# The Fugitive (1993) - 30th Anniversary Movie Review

He's a large man with a very distinctive face, and appears dangerous enough to convincingly overpower Harrison Ford in a fight, even if the character is missing one hand. And the attitude he displays when confronted by Tommy Lee Jones at one point? It's all very natural, with an air of menace to him.
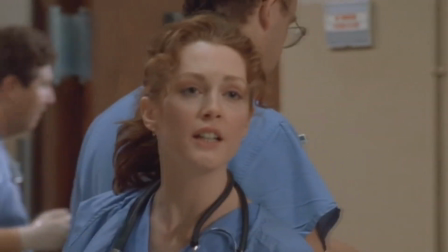(8:28)
Another great performance. There are also small roles played by Julianne Moore and Jane Lynch, both playing doctors. Each of them is almost shockingly young, and both are good in their roles. This movie has very defined acts, which I'm sure is by design. The first act is nearly flawless. Everything from the opening sequence that runs through the events leading up to the murder,
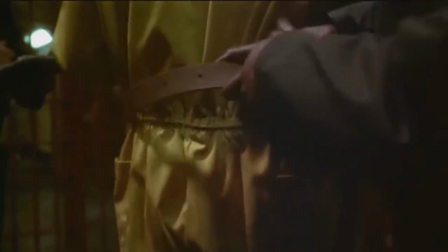(8:48)
to the trial and conviction, is handled so well and sets up the entire story in such a compact and succinct way.
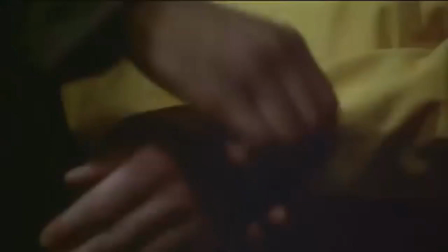(8:54)
The editing is great and tells it all so clearly in this almost delirious manner.
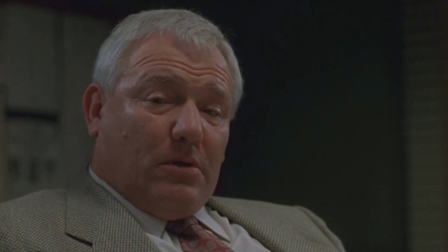(8:59)
Brief shout out to the two actors that play the Chicago police detectives on the case, Ron Dean and Joseph Kasala.
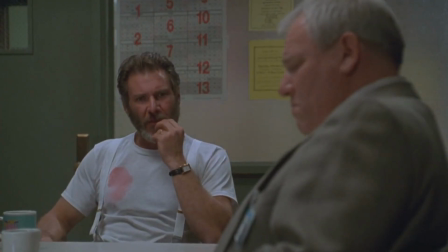(9:06)
Their performances in the interrogation scene are amazing.
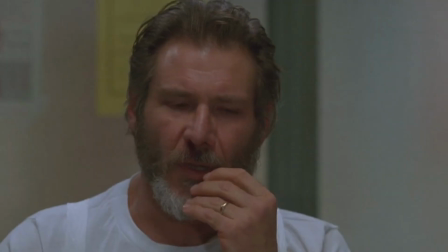(9:09)
They're both so jaded and clearly not believing a word that Kimball says as Kimball is breaking down in front of them. They're just so real. And then, perhaps the greatest sequence in the movie, the escape.
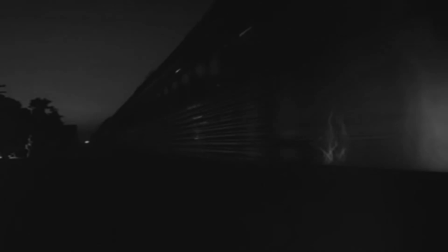(9:20)
It's a nice update of the original show when it was just a train derailment. Here, though, since prisoners aren't really transported by a train anymore, the prison bus that Kimball is on crashes onto some train tracks.
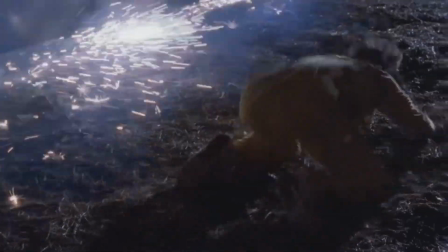(9:31)
And then a train comes, hits the bus, and derails. The moment when Harrison Ford is struggling to propel himself out of the bus window while the train is bearing down. So suspenseful, so full of tension. I know that means the same thing. I love it.
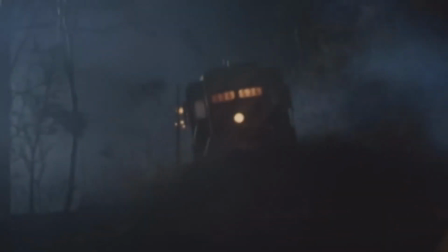(9:46)
Also, the shot of him running, hobbled by his leg chains, with a train speeding up behind him. The cinematography by Michael Chapman is wonderful.
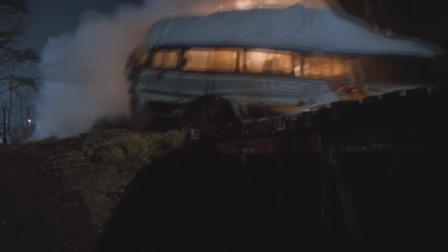(9:54)
Going along with that, they crashed a real full-size train, and they made sure to get as much coverage of that as possible. Throughout that first act, there are nice helicopter shots of the wreckage with train cars jackknifed all over the place.
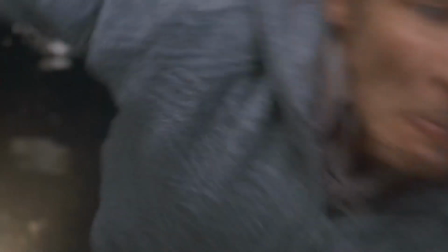(10:07)
The first act ends with the chase through the tunnels, climaxing with Kimball making that spectacular dive. Everything up to that moment is relentless, a breathless chase. And then the movie slows down a little, and we see Kimball begin to settle into fugitive mode.
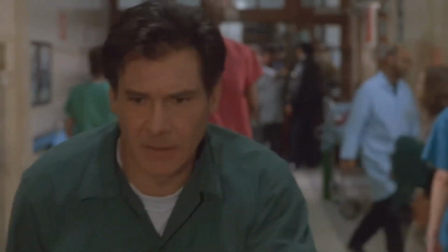(10:21)
He dyes his hair darker, and another nod to the series, and begins investigating the murder himself. This carries on until the sequence on St. Patrick's Day. Now that I'm building my original series knowledge, the idea for that scene is somewhat borrowed from Never Waved Goodbye,
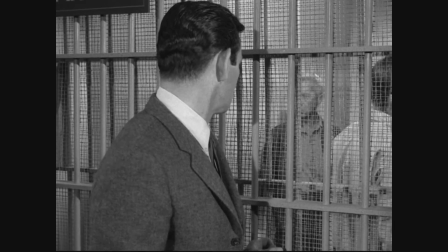(10:35)
a two-parter from the first season where Kimball tracks down a one-armed man and goes to visit him in prison,
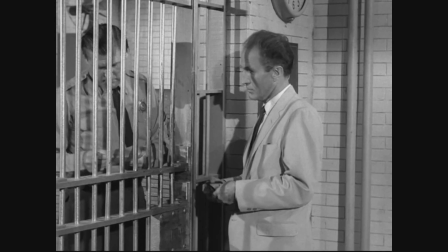(10:41)
only to find it's the wrong man. And then Gerard happens to show up in the same building, but on a different floor. Harrison Ford does that same thing, and the chase that follows has always been one of the highlights for me.
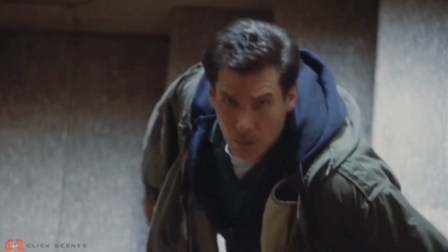(10:51)
The chase in the stairwell and Kimball rushing up to some cops to report a man waving a gun and screaming
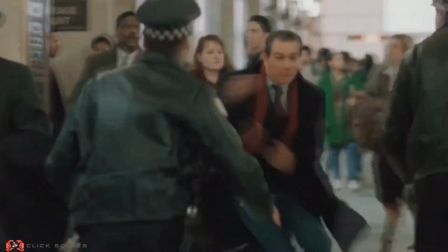(10:56)
is that perfect mix of tension and humor that I find makes this movie work as well as it does. In the St. Patrick's Day parade to close it out, filmed during the actual annual parade in Chicago,
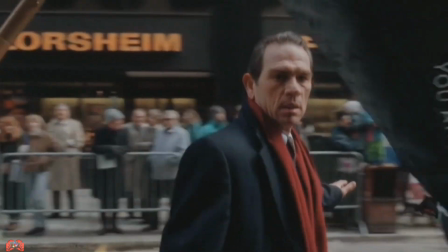(11:06)
there's a focus on showing real people and non-actors in the movie that grounds this story and brings out the realism in what could otherwise be just an escapist action movie. I would say the last act is the weakest aspect of the movie. There's a bit of a time jump illustrated in a shot when Harrison Ford comes into frame, then turns around to show how the hair dye has disappeared over time.
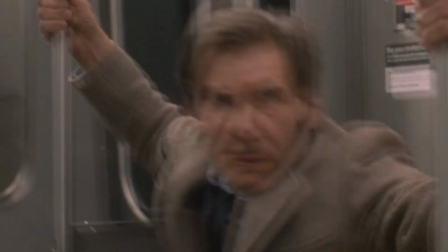(11:26)
I do like his costume for this portion. The tweed jacket and tie are a great visual reference to the costumes of David Jansen's Richard Kimmel, but I just find the whole pharmaceutical company cover-up and all of that a little convoluted. That might be owing to me having gotten to know this movie when I was much younger and having no idea what was happening at the time, or it could be because the script was being rewritten throughout the production. Either way, the ending confrontation at a doctor's convention and the fight that follows are all well filmed. They're trying to go for a big, climactic set-piece type of vibe with helicopters and being on the roof of a building, and it works pretty well, but the best part of the finale might be the fight on the train with the one-armed man.
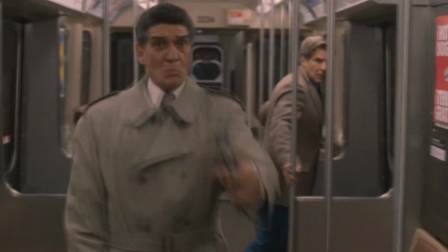(12:04)
It gets quite violent, with a police officer being gunned down in the middle of things, but I love Harrison Ford's fight style.
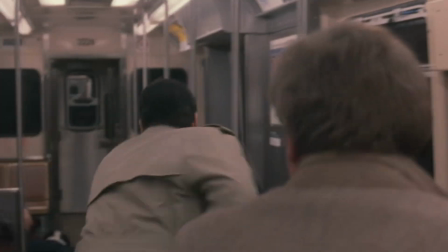(12:10)
The punches are slow and feel heavy and seem to be taking as much out of him as they are hurting the one- armed man. The score was by James Newton Howard, and I think it's excellent.